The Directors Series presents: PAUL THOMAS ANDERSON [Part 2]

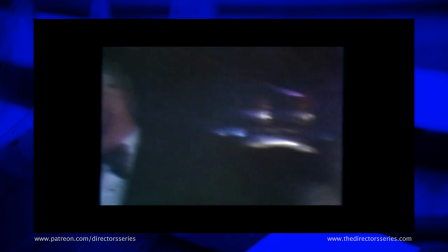20:31 In Boogie Nights video was a disruptive transgressive advancement that held malevolent implications for its characters.
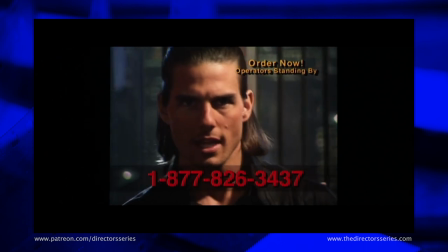20:36 By the present day narrative of Magnolia video had become commonplace and commodified.
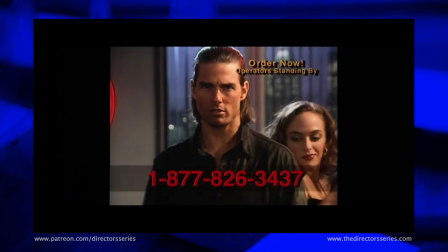20:41 It's power harnessed by people like Frank TJ Mackey as a sales tool, a slick well it means to nefarious ends.
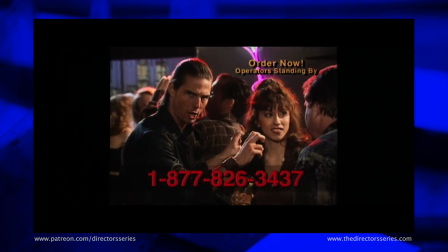20:49 Learn how to make that lady friend your sex star servant.
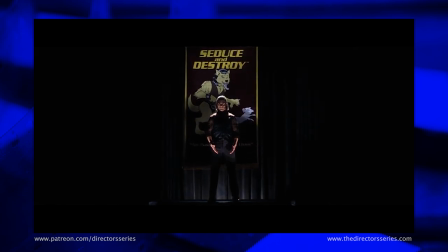20:54 Mackey seduce and destroy operation is indicative of another of Anderson's thematic fascinations, that of sexual dysfunction.
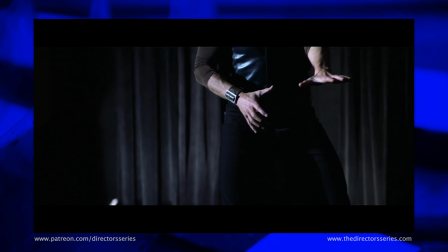21:01 Mackie employs a tactical scorched earth approach to seduction, viewing women purely as targets to be eliminated with the ballistics rocket below his belt.
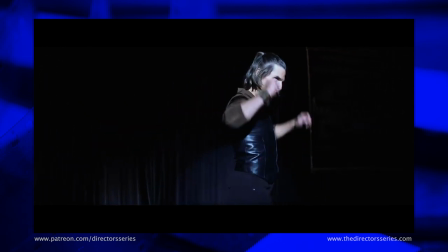21:10 As his character arc plays out, it becomes quite clear that this militaristic,
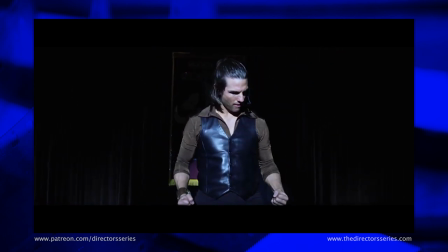21:14 aggressive and highly disciplined approach to sex is a crutch he leans on a shovel to bury deep seated rage about his past in his family. me.
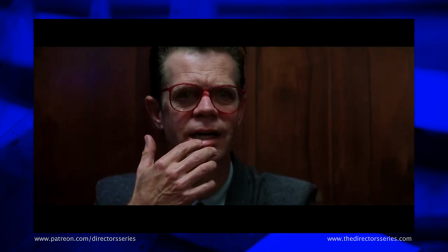21:23 Indeed, several Magnolia's characters dramatic troubles stem from sex in some manner.
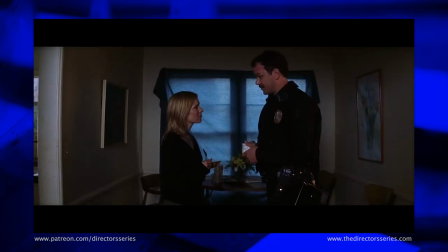21:28 Riley and Walters is fumbling romance,
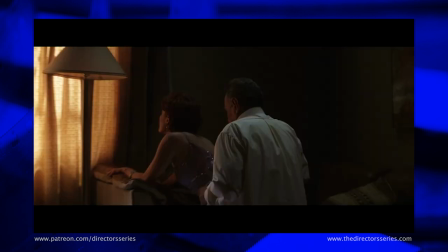21:31 Robards is abandonment of the love of his life for a fleeting affair, or Hall's continuing infidelity and the implied sexual abuse of his daughter.
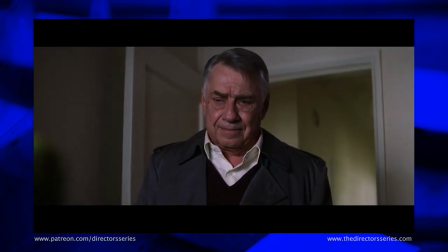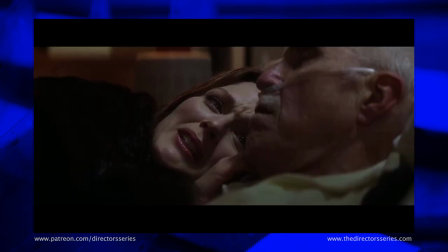21:45 Magnolia's thematic exploration of sex dysfunction overlaps with his exploration of family dynamics,
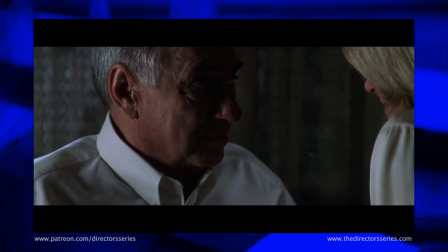21:50 digging deep into his characters, insecurities and faults to find an inherent desire for the comfort of home and family.
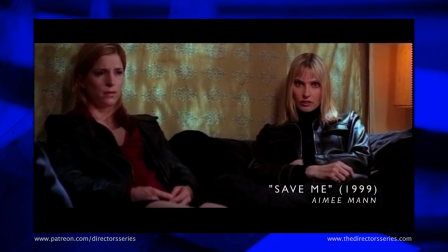21:58 Like he had done following the production of Boogie Nights, Anderson created a tie in music video for his Magnolia musical muse, Amy Mann,
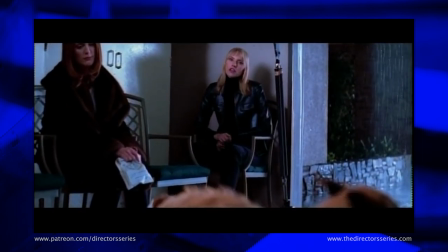22:05 the track Save Me appears during the closing scene of the feature and was written specifically for the film.
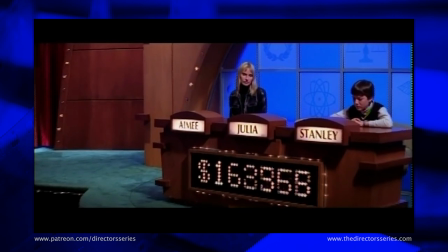22:11 To reflect this, Anderson and Mann settled on an idea that would recreate key moments from Magnolia in motionless tableau form,
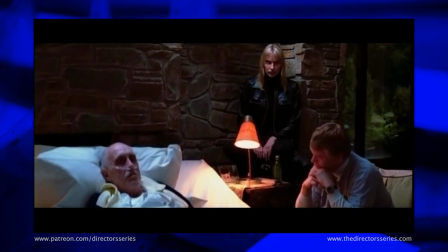22:18 while integrating man singing towards camera in the background. around.
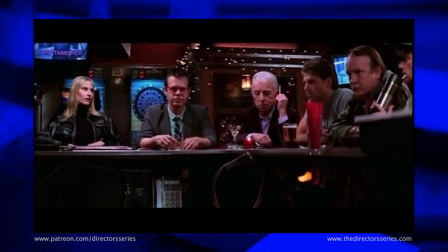22:23 Anderson's fingerprints are all over this video with a camera that continuously dollies forward on man with a creeping confidence.
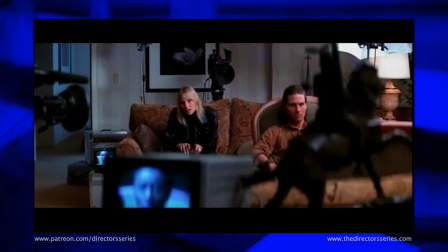22:30 He also throws in a little visual variety by way of moving the furniture and set dressing around in elegant,
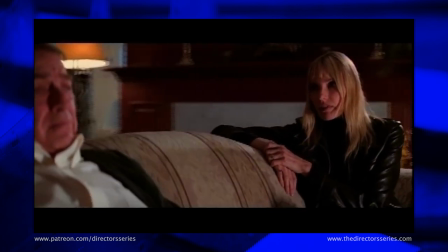22:35 almost impossible ways that reveal the hidden artifice of each vignette.
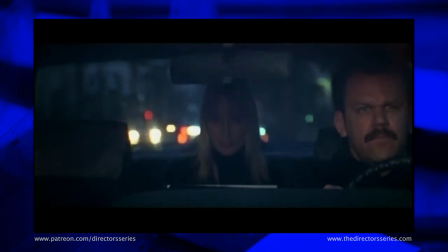22:40 Save me is a simple yet moving little music video and arguably Anderson's most popular.
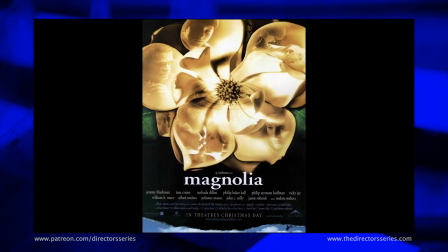22:49 Like any wildly ambitious film, people didn't quite know what to make of Magnolia when it was released.
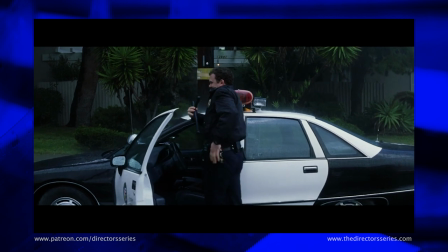22:54 The film didn't do well at the box office, but critics hailed it as profound expansion of Anderson's directorial skill.
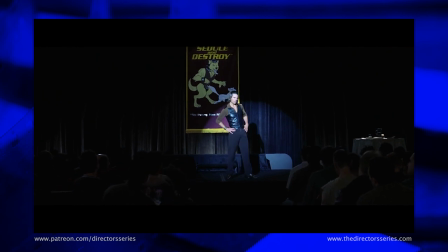23:01 People were just as quick to deem it a masterpiece as they were to de-write it as an overindulgent failure.
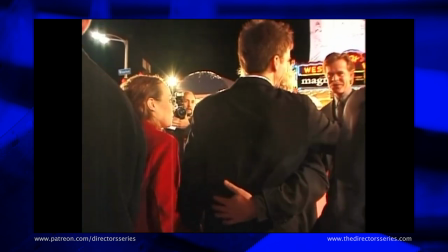23:08 Regardless, Magnolia went on to considerable award season success,
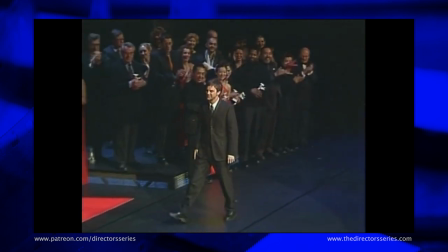23:11 winning the prestigious Golden Bear Award at that year's Berlinale as well as a second consecutive Academy Award nod for Anderson's screenplay.
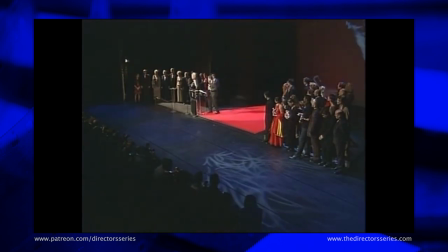23:19 I just want to say thank you to the jury.
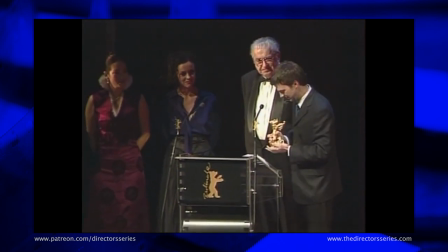23:23 Thanks a lot for liking this movie because it helps and it's very encouraging
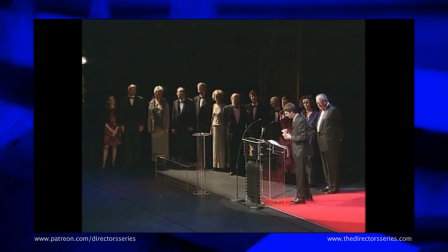23:28 when you get prizes when you really just it's very encouraging
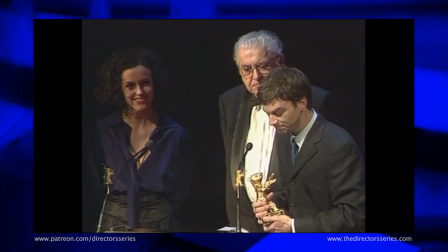23:33 to keep working hard and thank you to my cast and
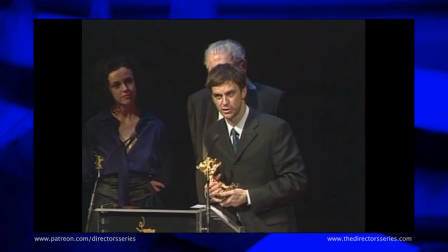23:38 to this amazing city which is a great place to show a movie and especially in this this building.
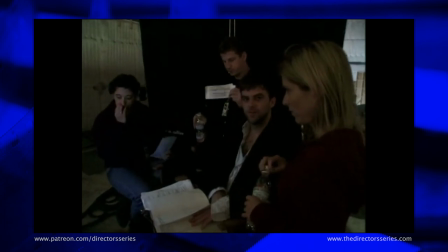23:44 With the release of Magnolia, Anderson had arguably reached the peak of his capabilities within this particular set of stylistic conceits.
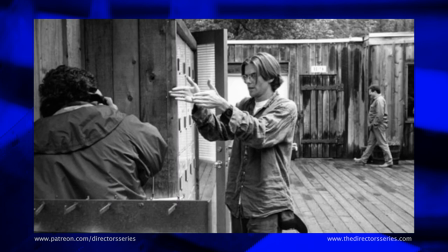23:51 He had gone from the boy wonder who took Sundance by storm to the preeminent
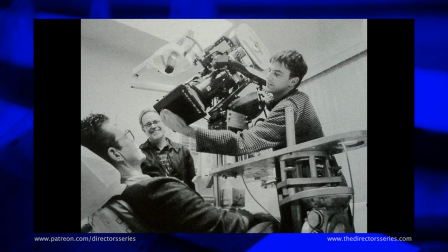23:55 chronicler of California's weird and wonderful fringes and all before his 30th birthday.
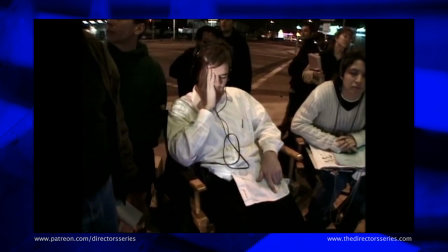24:00 However, he also had the intuition to realize that continuing along this route of valley based ensemble epics would only lead to creative stagnation.
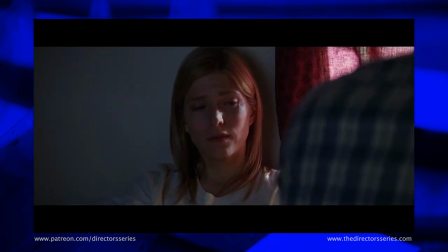24:08 A new direction was needed if Anderson was going to remain unpredictable. But just how sharp of a left turn that would ultimately be is something that absolutely no one could see coming.